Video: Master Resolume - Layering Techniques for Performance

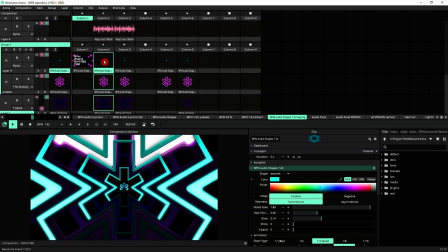4:00 So as you can see, we've now created out of three layers with very similar content an animation that
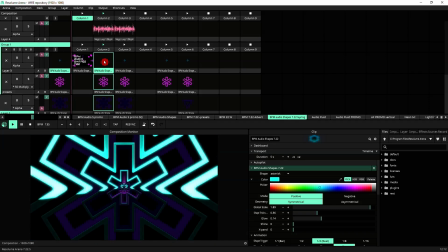4:08 is a lot more vibrant and it's got a lot more potential to be easily manipulated live simply by switching the layers on and off.
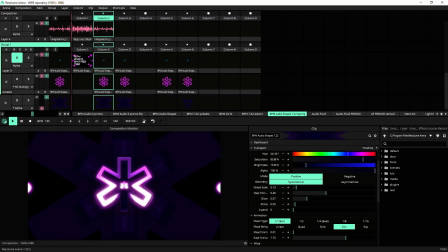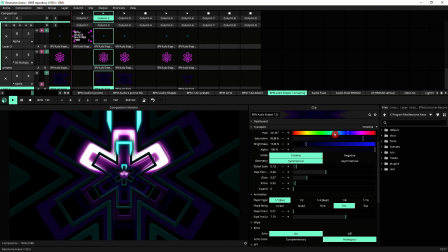4:21 So that is one way to creatively use your layers so that you can use them to perform and bring the energy up and down accordingly.
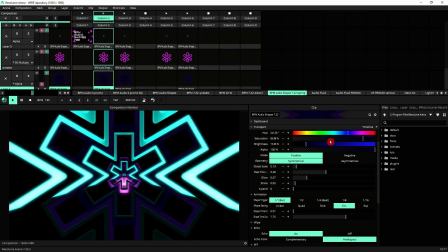4:30 This brings up a lot of possibilities.
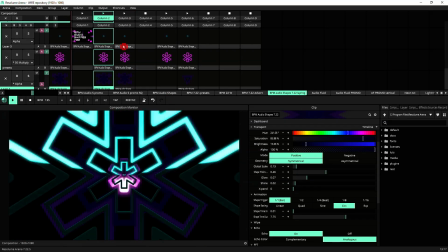4:33 What I've done here on column three is actually just literally replicate exactly what I had in the previous column, but let's just trigger it.
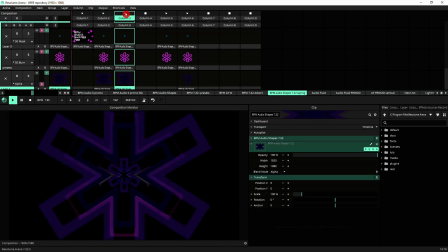4:40 And as you can see, it looks similar, very different. The energy is toned right down. That's achieved simply by changing the blend modes.
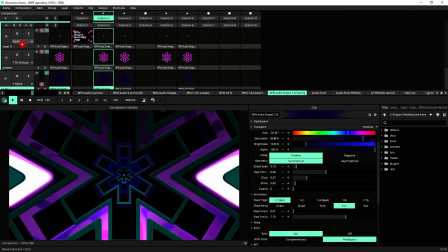4:47 If we go to the first column, you see that I've got alpha 50 multiply and alpha.
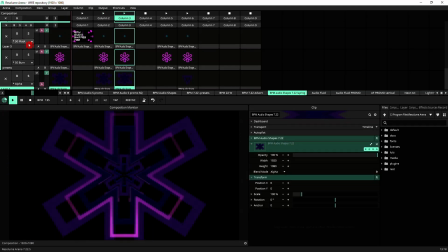4:52 Well, on this column, it's 50 mask, 50 burn, and alpha. So that's another good thing to bear in mind when you're composing your performance file. If we have a look at this column and see what happens when you switch the layers off, it's a very different effect to the previous one, because effectively the first layer here is a 50 mask,
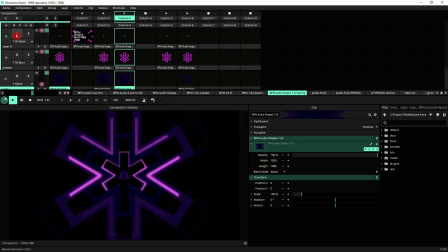5:11 so it's actually toning things down. So if we switch that one off, it brightens everything up.
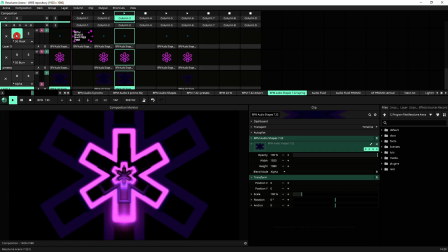5:15 So I mean, this is something that you need to bear in mind when you start composing things in this way. But basically, now we've got these two columns, you've got a lot of options,
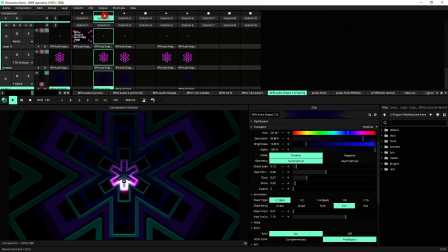5:23 because obviously this is more toned down and this is a bit more aggressive and a bit brighter and a bit more in your face. Now you've got the two columns that you can switch in between, and within those columns you can switch different layers on and off to build up and bring down the energy. So you can use this technique to compose a document file in which you might have three columns, let's say, that have very similar content, just like I've just shown you. And then you can use these three columns to switch between different sections or different phrases of the music. And then you can actually get into the individual layers of each one of these columns to build up and bring down the energy as the phrases progress through the music, which gives you a lot of different tools to be playing with while you're listening to the music.
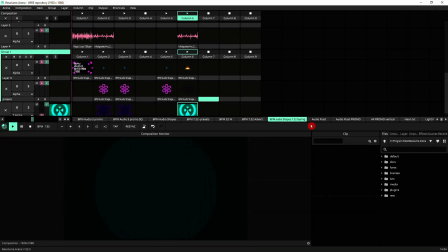6:09 Let's look at another example using the concept of background, middle ground, and foreground. So again, this is BPM Audio Shapes, and this is the background layer, which as you can see is quite subtle, because that's what is best usually if you're trying to get the depth element in this concept of the three layers.
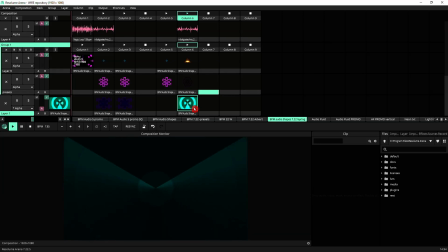6:26 So usually things that are brighter will appear as they're closer, things that are darker will be pushed further back. All this is very much up to your discretion to decide how much brightness you need to get the depth that you're looking for when you're composing your animation.
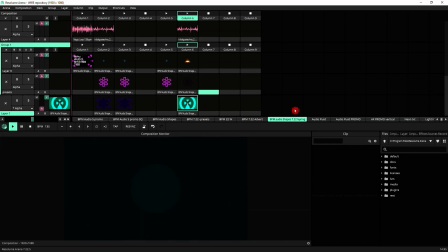6:43 So this is quite a simple thing, which might be a bit boring and subtle to use on its own. Then again, you could use sound reaction to spice it up, but you've got to think of it as something that's being used in the context of the three layers.
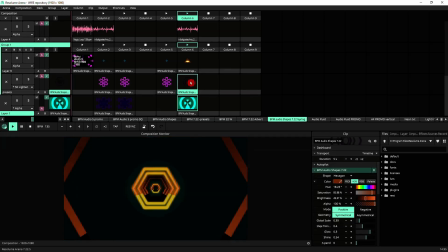6:54 So then we've got our mid-ground layer, which is this hexagonal animation. And now you can see how the two layers are interacting. The beauty of using generative content, like in the case of BPM Audio Shapes,
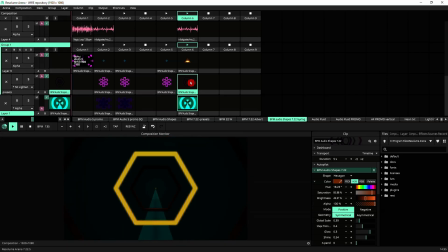7:07 is that all the cycles within the animation are always tied to your BPM clock, which means that the interactions between them are always synchronized, creating animations that don't exist on the individual layers. The interplay between them is what creates the dynamic feel of the whole motion.
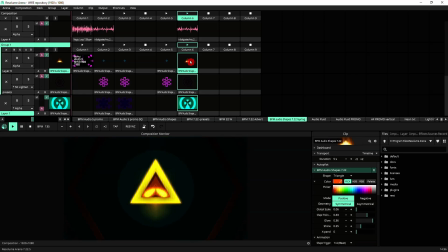7:25 Let's click on the top layer, which is our foreground, and now we've got this triangle, which again is interacting nicely with the motion that we've already got in place. If we now trigger the audio,
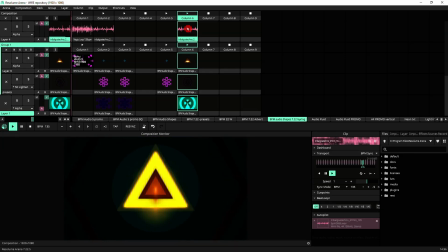7:39 you can see that we've got something that is very much in sync with the music, that is going with the flow of it, following its energy.
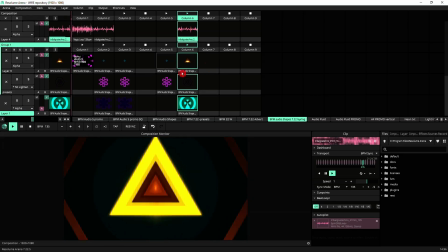7:46 And again, we've got a lot of possibilities here, just playing with the different layers.
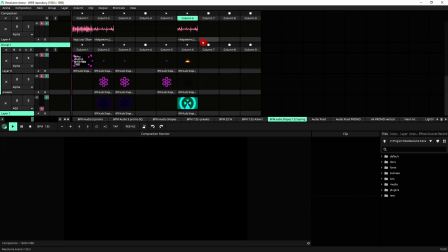7:51 So once you've got something like that composed, something very simple to do, again, if you're using generative content, you could do similar things using video clips by using clever use of effects on all the different clips. You've got to alter things slightly, whether it's the color of them or the blur glow they might have, or whatever you like.